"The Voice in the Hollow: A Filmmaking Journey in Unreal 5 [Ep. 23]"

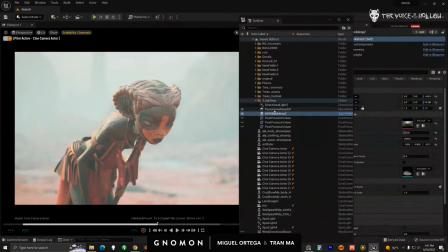[46:53]
Okay. Now with the fog, I did do one thing.
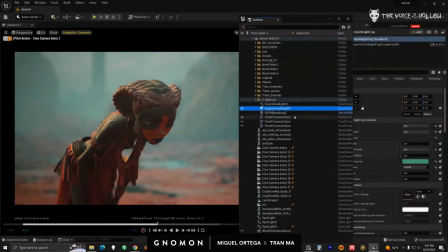[47:01]
Let's turn on the exponential. And let me go back to fog, sorry. I have post-process.
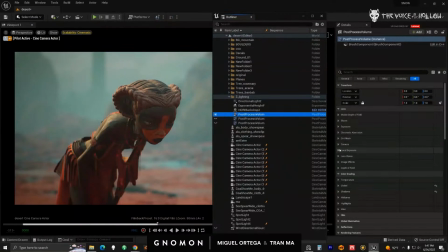[47:08]
In the post-process, what I have going on, I'm under exposure.
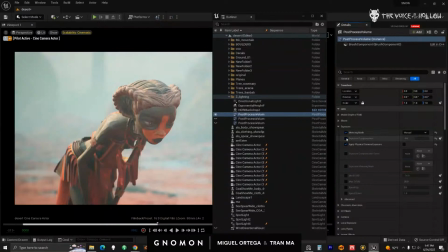[47:16]
I have set it to manual. And I have exposure compensation. And that's really changing it, the lighting the most.
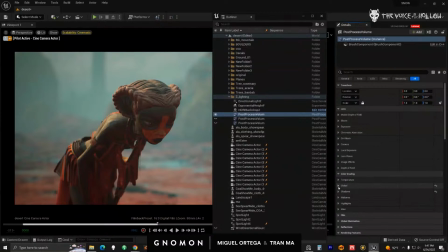[47:24]
And it's actually pretty simple. I have some saturation bumped up, so 1.1. And then the other thing in the color correction that we have been doing overall is in the shadows of the post-process,
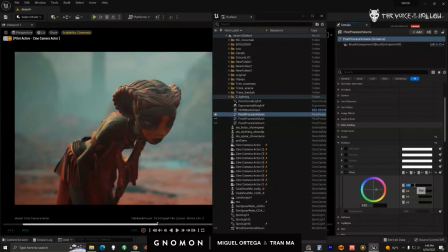[47:41]
we have a color offset where this number might be too small, but it's 0.01 red value and the green 0 and the blue 0. So we are very slightly lifting the red shadow.
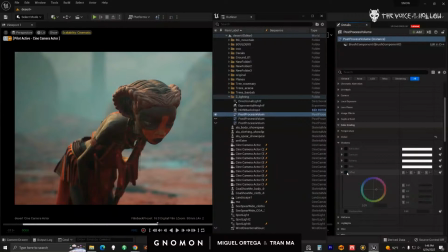[47:55]
So if you take a look here in kind of the shadow areas, we have red tint, and that is going on in all of our shots. So all our color corrections have this subtle style. So it's pretty simple what the post-process is doing. It's mostly driven with the exposure to correct it.
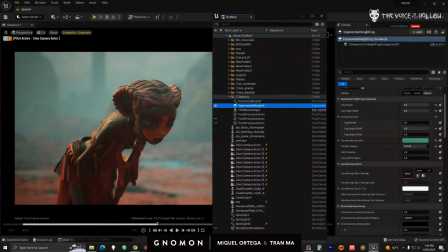[48:16]
The one thing I am doing with the height fog here, and I think I have to jump to another shot for you to see this.
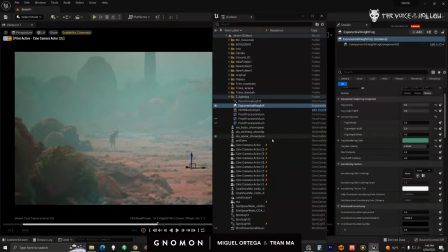[48:24]
Let's jump over here.
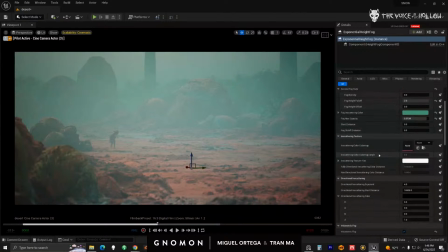[48:28]
Is that, it's pretty standard. I have volumetric fog on. Most of it is default. The exception is actually the in-scattering fog color. So by default, this is actually black.
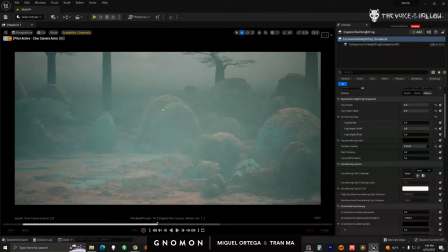[48:45]
And what I noticed that was happening with the skyline is that it was just getting really dark, which looks really weird, right?
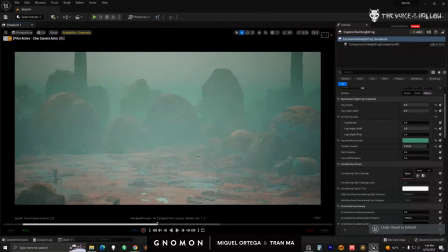[48:54]
So what I did was I actually put a value into it.
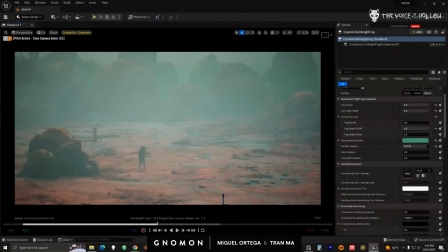[49:00]
It doesn't really change the lighting too much. It just changes the fog and it gives it that lighter value.
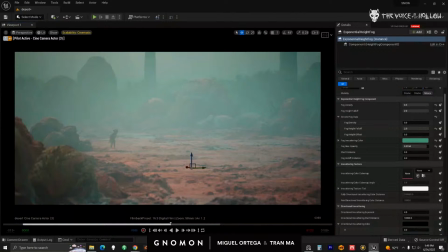[49:09]
All this stuff is just kind of fake. It's not really realistic fog.
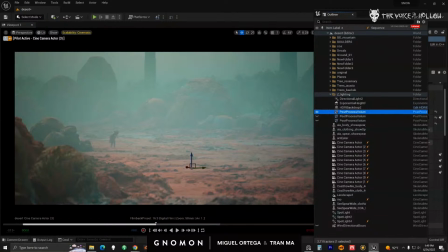[49:16]
Now, the other thing that's happening is if you look at, let's say I jump out of the camera
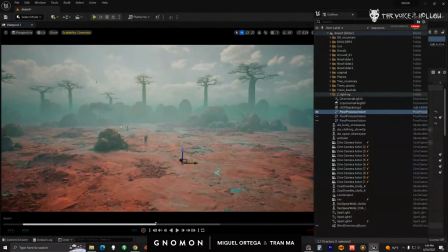[49:23]
and this is not inside a camera, this is a super, super wide lens I'm looking at. So obviously the way fog works is in the distance you have more fog, and anything closer up, it becomes clear, right?
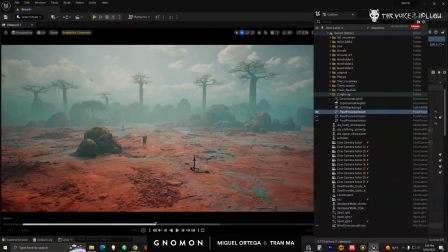[49:38]
That's just how fog works. But a lot of the shots that we are doing have a longer lens.
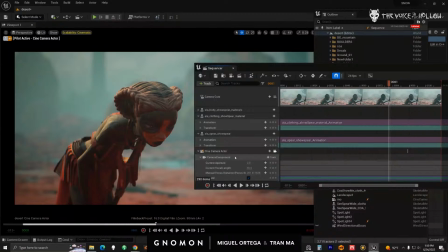[49:46]
So our field of view generally is at least 50 and larger for this.
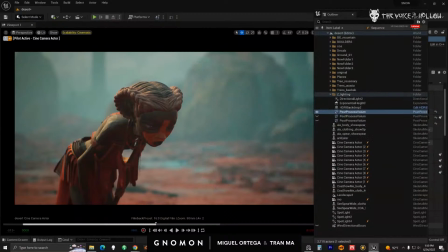[49:52]
So whenever you're Focal using, length. huh? Focal. Yeah. That's the other view. Okay, focal length, sorry. Thanks for the correction.
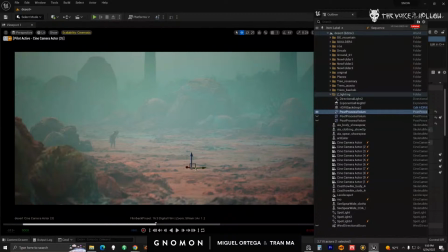[50:03]
So when we're using these longer lenses, we're most of the other terrain.
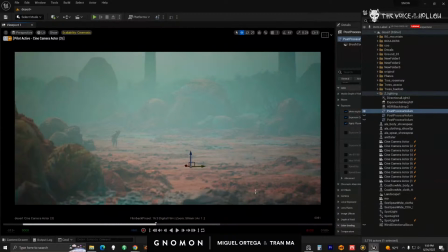[50:08]
So where you would see it more saturated, it's just being cropped out. So then the further I get away from anything, the more washed out it looks.
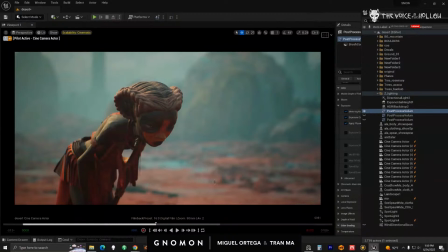[50:16]
So if you see a close-up shot like this, you can see it feels more saturated.
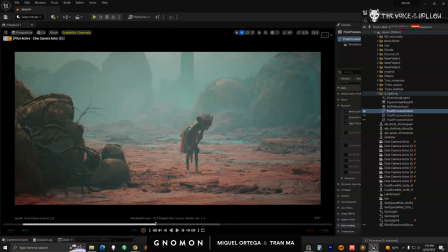[50:23]
And as I get wider, right, so we jump to a medium, like this one, we start to actually lose the saturation.
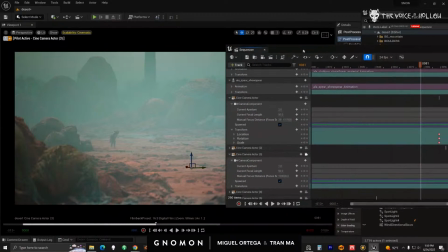[50:31]
And that just has to do with the lens. So if I were to come into this lens here and make this a wider lens,
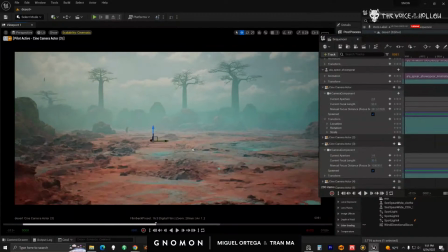[50:39]
it would start to feel more saturated just because I am wider.
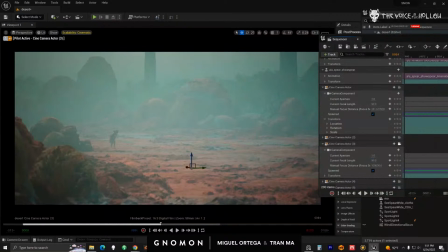[50:44]
So what I'm doing to actually compensate for this is I am doing multiple post processes, right?
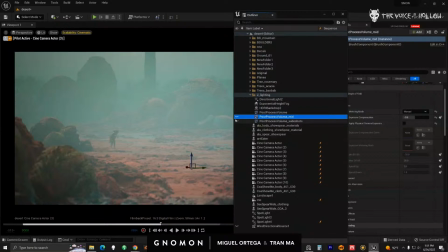[50:52]
So I have one that kind of works better for a mid shot for, like, say, Ala.